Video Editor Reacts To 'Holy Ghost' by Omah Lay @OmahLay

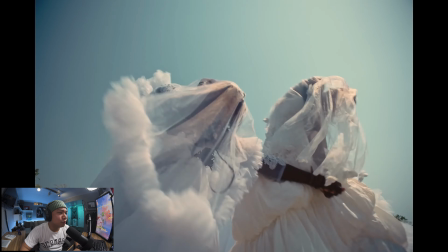Oh man. Oh, choreography's on point too. I love this.
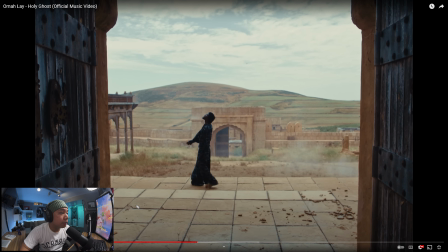But this shot, I love that even in the intro shot when he's coming up with the horse in the back, you are shooting a little further inside, so you get the sides of this or the structure of the building a little bit.
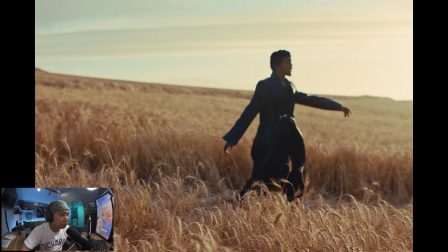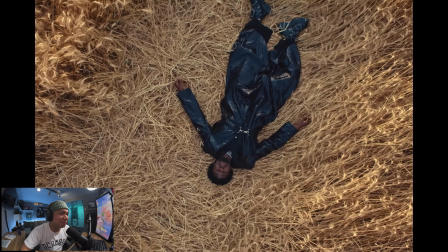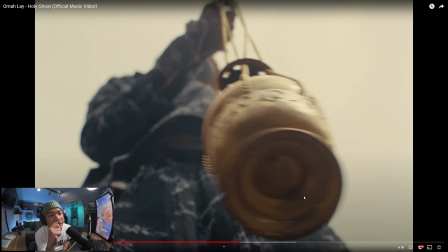So what I realized is that there's a use of great angle. There's a lot of different angles used. You guys can see the high angles. You guys can see the overhead angles. There's a lot of medium shots, but it's also slightly lower.
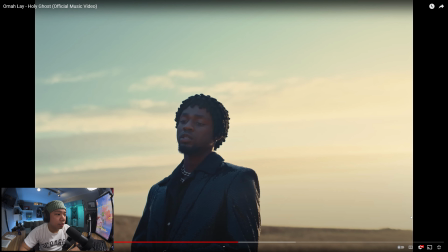You know what I mean? It's not a medium shot that is eye level. It almost feels like it's right at the chest and slightly tilted up.
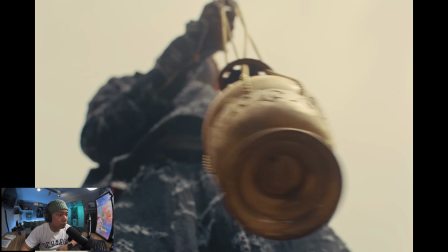And that gives it a different effect. Gives the subject a little bit more like power. Ooh, yeah, see, these angles are crazy.
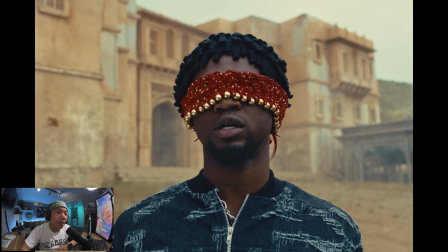Oh, high angle, low angle. And that red just pops. Color.
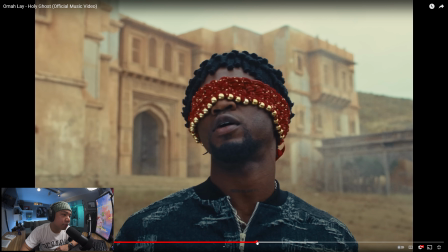This is the first time you really see red or a color that's different from what we've been seeing. Green, blues, and then the browns. Ooh, silhouette. Love it. How you get this? You guys know what it is. You expose for the back here.
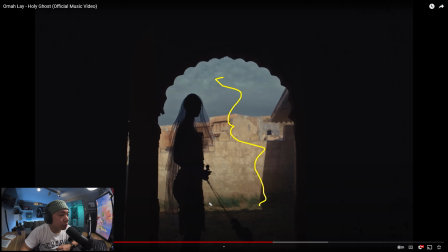And I think it's really emphasized a little bit more because there's absolutely no light touching her. You could tell that the sun stops here, the natural light. So all of this is darker, giving her like a perfect silhouette.
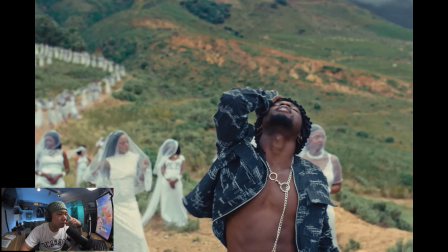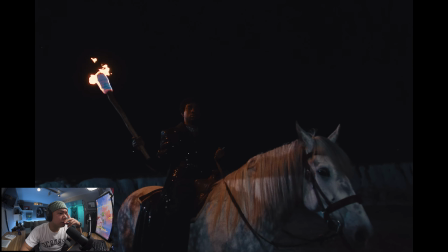Ooh, this is different.
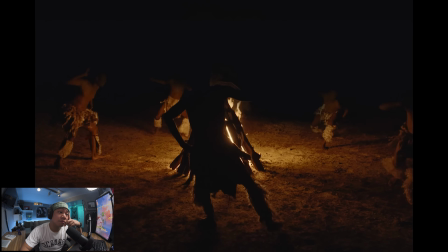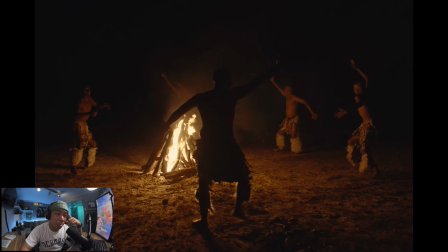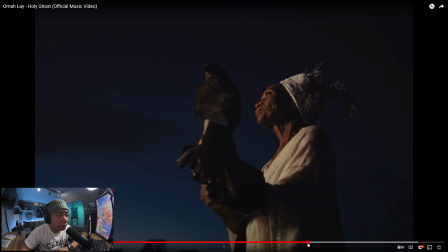Ah, got my attention right here because it's a different scene. Haven't seen this before. This is like a nice warm light, and it's probably a little bit further just because of how soft it is. Doesn't look like there is a second light because of the shadows. It almost just looks like it's that one light and then the natural sky.
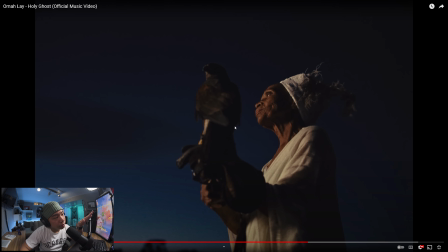Same thing. You're shooting up a little bit higher. She's looking up as well.
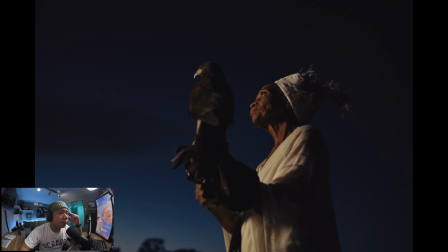So it's a little bit motivated. This is cool.
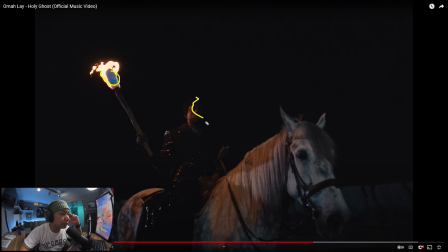One light or maybe two light sources. You have the flame that's hitting them here, but there's a little bit of blue here. So I don't know if it's natural light or maybe it's like a big, huge light that's a little further out in the distance. That's just hitting them. But I love this because it creates such a hard shadow on his face.
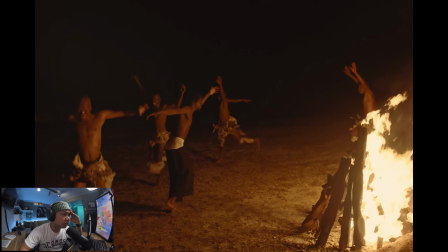It just looks great. Ooh, and just the use of fire in this whole thing.
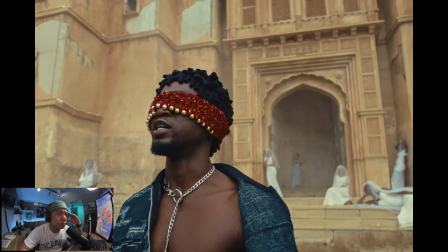Ooh, that looks great. And the thing that I love about that scene with the fire is that they used it specifically for that part of the music video. A lot of the times when people shoot music videos, it's like we shoot in, all these locations. All right, we got the base of the mountains. We got in this little what looks like broken buildings. You shoot all of those, and then when people make music videos, they'll just chop them up and just mix up all the scenes. I like how they use this separately and just like waited to show us until the end. Ooh, shooting through the fire.
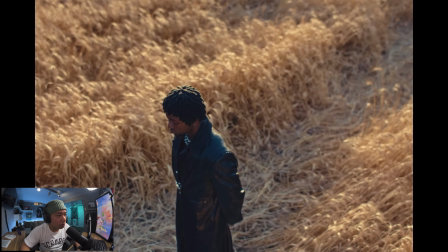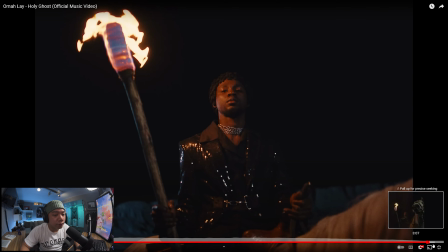Absolutely love these shots. And I think it's just because of all the buildup of, everyone dancing, like the movement.
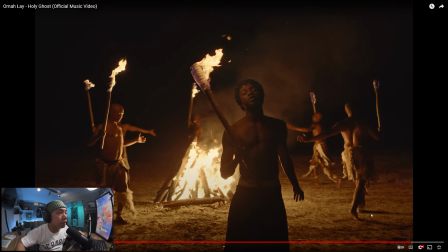The movement is crazy. The fire is very chaotic.
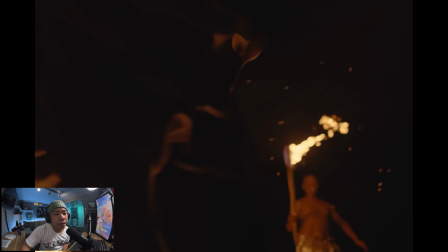And then having different shots where it just feels very calm.
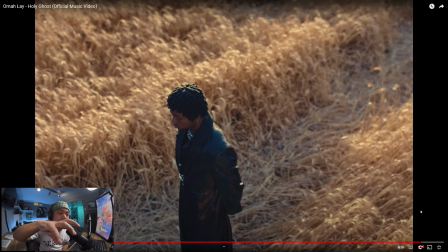The camera movement is nice and smooth.